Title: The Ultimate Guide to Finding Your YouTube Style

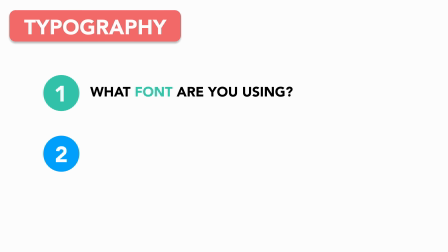First, what font are you using? It's generally advised to have 2 to 3 main fonts you use, which you can use for your header text, text body, and accent text. And second, what case is the best fit for you?
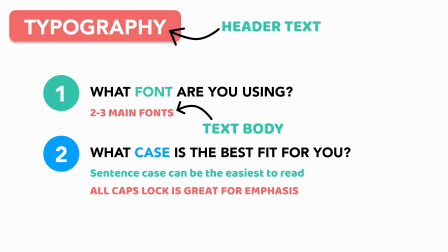Sentence case can be the easiest to read, all caps lock is great for emphasis, and all lowercase can feel more informal, aesthetic, or intimate. And keep in mind that not everyone will use text in the same way.
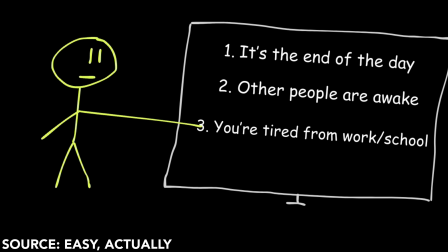If you're an educational channel, you'll probably employ a lot more text to make points or add value.
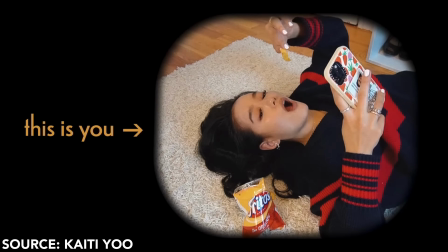If you're an entertainment channel, you may use text primarily to accent certain words or phrases. Consider what use cases for text are the most common for your videos and decide on the font and case that are the best fit for each scenario.
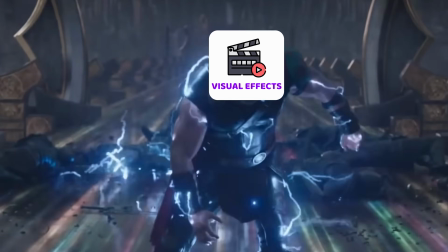And finally, your visual effects are the Thor of the visual style Avengers, with the ability to add power and energy to your content. Now, not every creator will use visual effects in their videos, and that's completely fine.
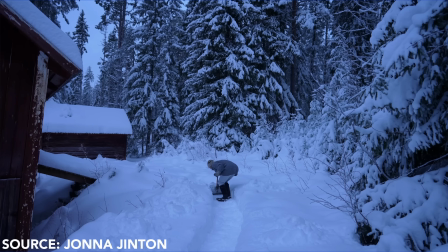Some YouTubers prefer a more simple edit, relying on their camera work alone to do all the heavy lifting.
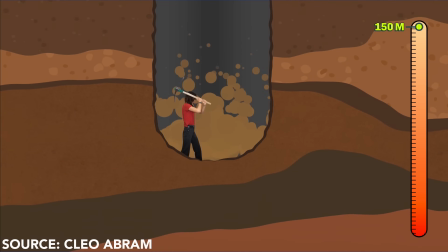But visual effects like overlays, animations, graphics, and more can often add value or spice to a video. And if you do decide to use them, it's important to consider how they can contribute to your desired visual identity. Take an effect like a map visualization, for instance.
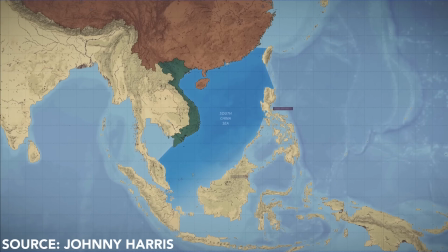A serious journalist would use something high production, polished, and professional,
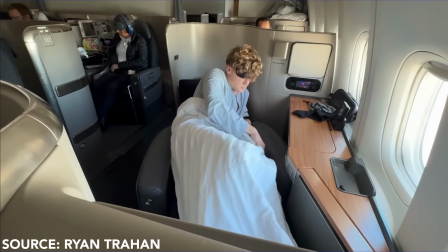while a goofy adventurer might prefer an intentionally amateur, playful visualization. Same concept, totally different execution. Consider what production level best fits your archetype.
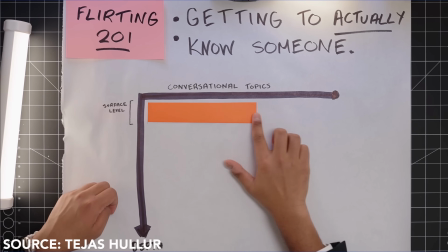Is it polished and high production, gentle and hand-drawn, chaotic and exaggerated, or clean and minimal? Once you have a sense of what best fits your archetype, start building out your signature effect pack.
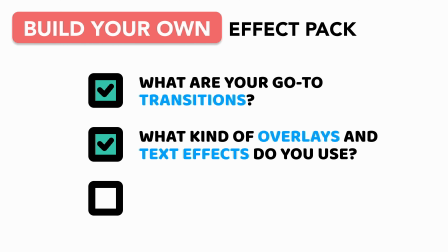What are your go-to transitions? What kind of overlays and text effects do you use? How do you bring elements on and off screen? Use the same effects consistently, and over time, every transition or graphic will help reinforce your brand.
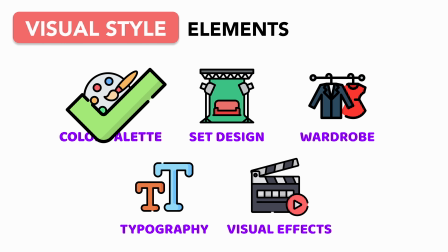And with that, we've officially assembled all 5 visual style elements. And with your visual identity in place, it's time to move beyond what your videos will look like and into how they feel.
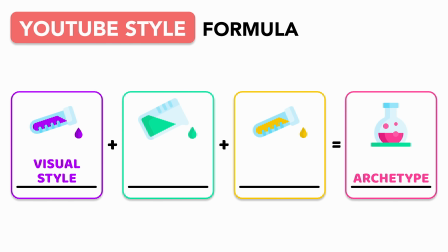Which brings us to the second core style element, rhythmic style. Your rhythmic style is what determines the flow and energy of your videos. Are they intense or cozy, laid back or cartoonish?
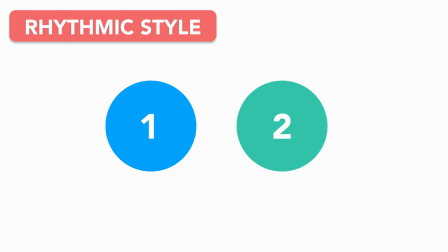And when it comes to shaping this feeling, there are 2 key factors that determine your video's rhythm: mood and momentum.
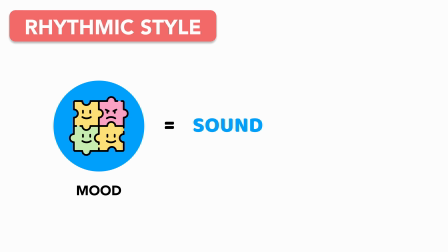Mood is primarily shaped by sound, and when we talk about sound in YouTube videos, we're usually talking about music and sound effects. Which makes sense, given that music is the single biggest influence on the feeling of a video.
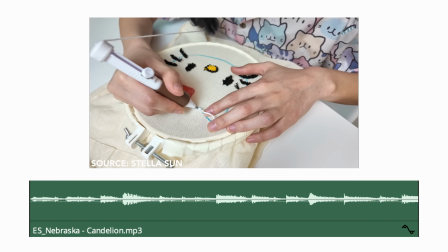Take a simple montage of building a craft. Back it with one track and it feels like a cozy crafting night with friends.
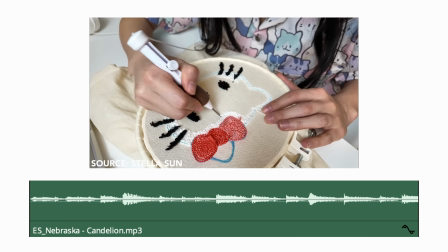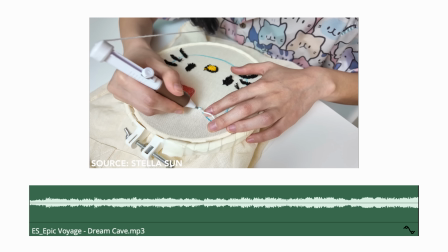But swap it out for a dramatic main title track, and suddenly it feels like one of the most epic craft feats ever accomplished.
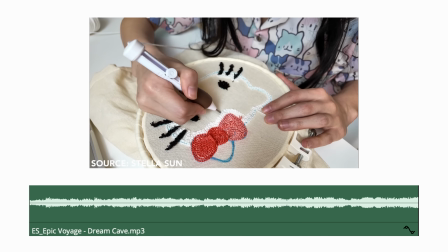Same visuals, completely different mood. That's the power of music.
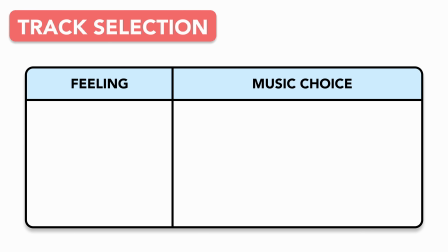So before you pick a track, think about the feeling you want your audience to have when watching your video. Want to evoke nostalgia? Try using 70s, 80s, or 90s inspired tracks.
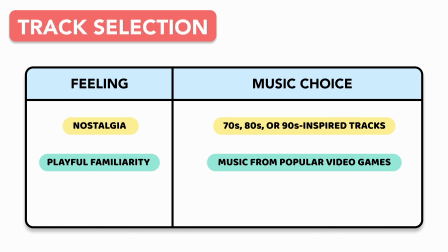Looking for some playful familiarity? Use music from popular video games. Need something that fits a unique aesthetic?
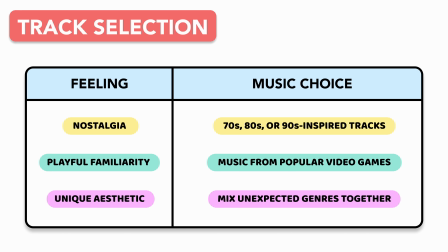Try mixing unexpected genres together.
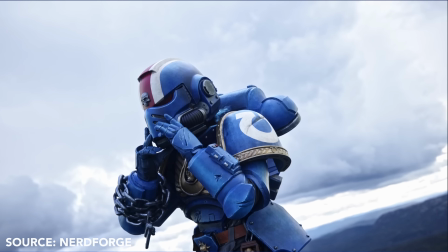Nerdforge, for instance, blends epic fantasy scores with futuristic beats, reinforcing her steampunk meets fantasy vibe. Some creators even go so far as to have a signature song that repeats across all of their videos.
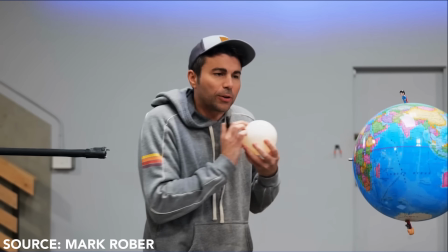Pick any Mark Rober video and you'll likely hear this track as he starts introducing a new concept. Finding the right music for your rhythmic style takes some trial and error, but the best way to develop your ear is by paying attention to the music choices of videos that you already watch.